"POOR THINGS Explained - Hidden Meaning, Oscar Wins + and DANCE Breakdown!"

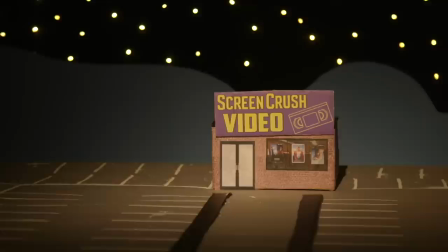0s You hold Bellet you tight. I must step forth into waters.
Hey, welcome back to Screen Crush.
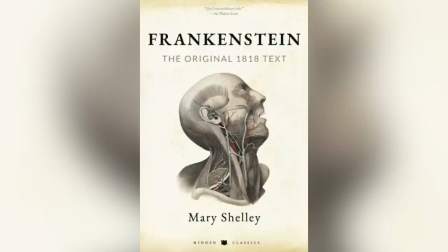8s
I'm Ryan Airy and let's talk about Poor Things. So we're going to explain the ending of this movie and break the entire film down.
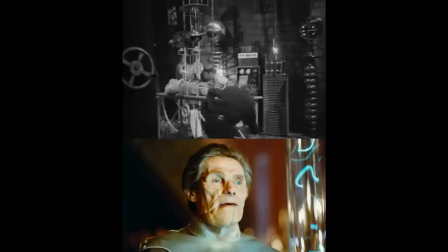14s
It is, obviously, a reimagining of Mary Shelley's Frankenstein, but the film is also layered with symbolism that goes much deeper than the surface influences of Mary Shelley's incredible novel. You see, here's the real meaning of this movie.
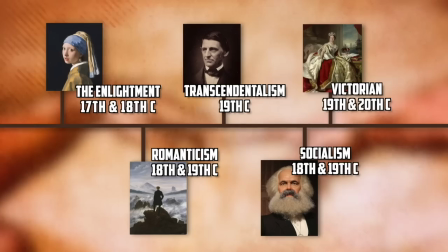26s
Director Yorgos Lanthimos uses Mary Shelley's original myth to take us on a journey through humankind's evolution of thought.
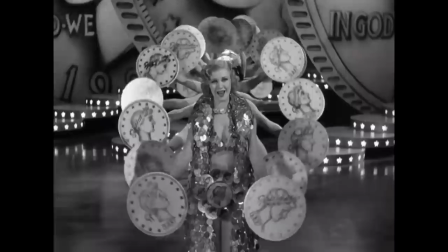33s
Bella's coming of age is actually a symbolic journey through several different schools of art and philosophy like the Enlightenment,
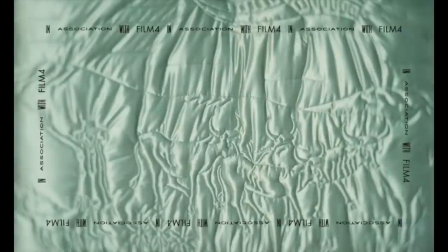39s
Romanticism, Transcendentalism, and even 1930s Hollywood. We begin the movie with several stills of embroidered silk images set to an eerie soundtrack of violins.
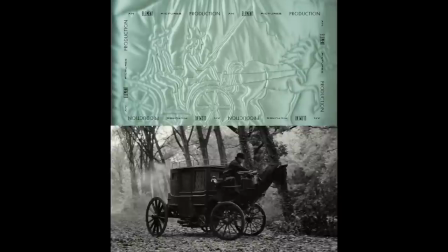52s
Now this reminds us of older Hollywood horrors such as Bram Stoker's Dracula, which poor thing cinematographer Robbie Ryan cites as one of the main sources of his inspiration.
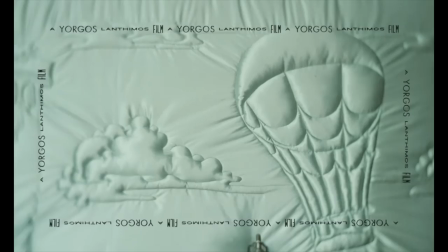61s
Now, obviously, these images are foreshadowing events that we see later in the movie, but more importantly,
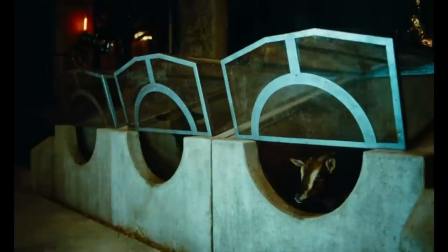65s
the embroidery shows how an artist tells a story on something clean and untouched, much like Godwin Baxter's creation of Bella that we're going to talk about throughout the video. Our next shot slowly zooms in on a woman at the edge of a bridge in a striking blue dress.
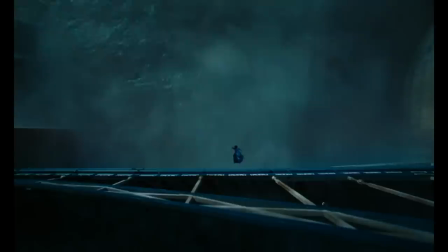78s
Again, we're reminded of an older Hollywood style through the creeping zoom from behind and as she crashes into the river below. This sends us into a world of black and white. We're given the impression of returning to the beginning of something, a world before color, just like the 1930s Hollywood films that inspired Poor Things.
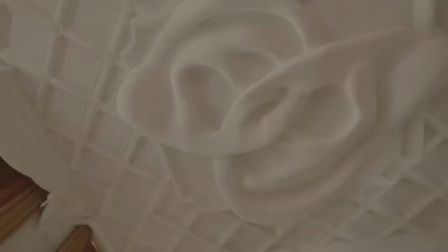94s
Lanthimos actually told production designer Shona Heath and James Price, You obviously wanted a 1930s film, but with today's technology.
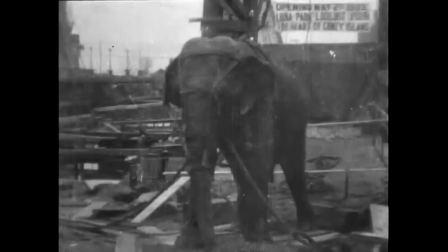101s
Poor Things is broken up by these title cards that punctuate the movie. The font and the images call to mind some of the earliest films where scientists would film their experiments.
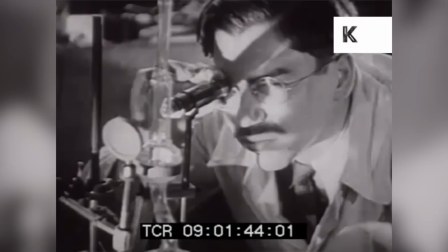109s
So, when we see our first images of Bella and Godwin Baxter, we're leaning in like scientists tasked with understanding this strange course of events.
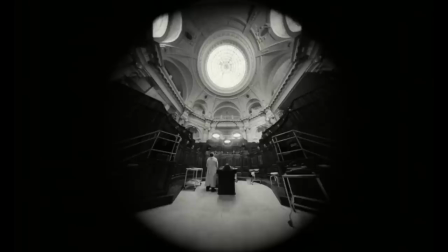118s
All of this, the silk embroidery, the blue dress, the crash to black and white, the title cards, they have all been ramping us up to prepare for the punch of the movie's first spoken line.
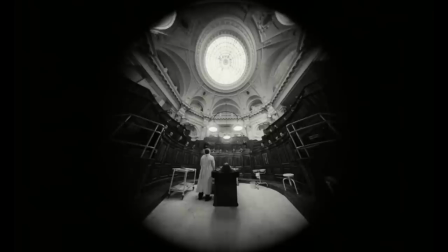126s A pile of organs without the spark of self from a brain or the pump of blood from a heart.
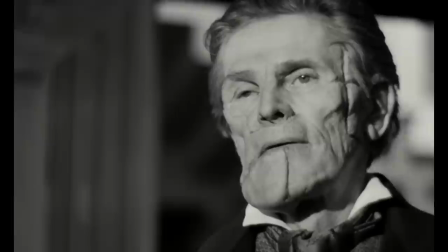131s Just a butcher's tray for a Sunday lunch.
It's significant that the first character to speak is scientist Godwin Baxter.
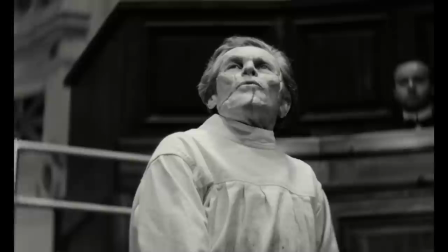138s
For one, Baxter is God the Father, the creator of Bella. So just like in the book of Genesis, Baxter speaks this world into existence. Baxter also has all these biomechanical traits. He's scarred, his face looks pieced together, and he leaves machines to eat and burp.
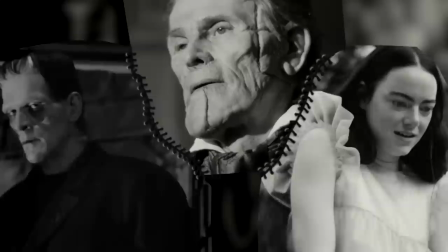152s
And this is all because Godwin Baxter serves as a reminder that the entire film operates as a Frankenstein of Frankenstein. Pleasure. No Doug, not a sneeze, a Frankenstein of Frankenstein. Explain. Alright, real quick.
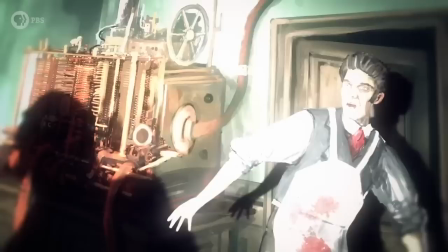164s
In 1816, an 18-year-old named Mary Shelley wrote a novel called Frankenstein, or The Modern Prometheus.
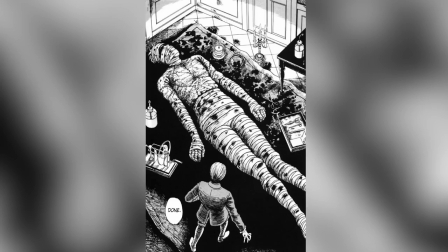170s
It tells the story of Victor Frankenstein, a scientist who creates a hideous eight-foot-tall creature by piecing together dead body parts and reanimating it with the spark of life. The creature is rejected by society and struggles with its existence, eventually seeking revenge against its creator. You okay, bud? So that eight-foot-tall hideous person don't got no friends? Uh, creature, not person, and no, none.
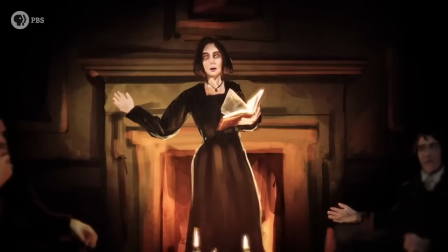191s
How very sad. Excuse Doug. Now, there is so much to say about the genius and context of Shelley's book.
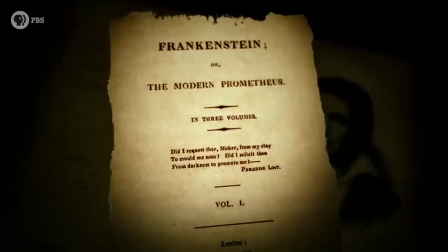196s
So throughout this video, we're going to be referring back to its key parts to show you how this movie retells its story in new ways that you could have never even imagined.
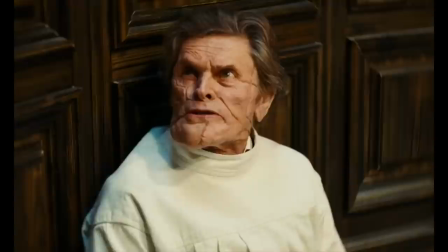203s
When we say it's a Frankenstein of Frankenstein, what we mean is that the original story has been taken apart and reassembled into an entirely new tale.
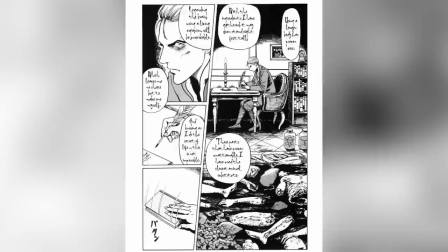210s
So, notice that Godwin is scarred and pieced together because he was the subject of his father's experiments, much like how in the novel, Victor Frankenstein pieced together his creature from the slaughterhouse.
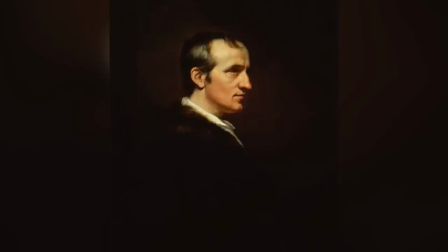219s
Two, Godwin has the same name as Mary Shelley's father, the philosopher William Godwin. Now, William Godwin was one of the founding philosophers of anarchism, a philosophy that advocates for the abolition of hierarchical capitalist structures. And what does that mean, please? Well, are you okay, man? Doug will make a new creature from the parts of these stuffies and ensure that the new creature has many friends. What are hierarchical capital structures, please? Okay, so we're going to get a bit deep, so stick with me here.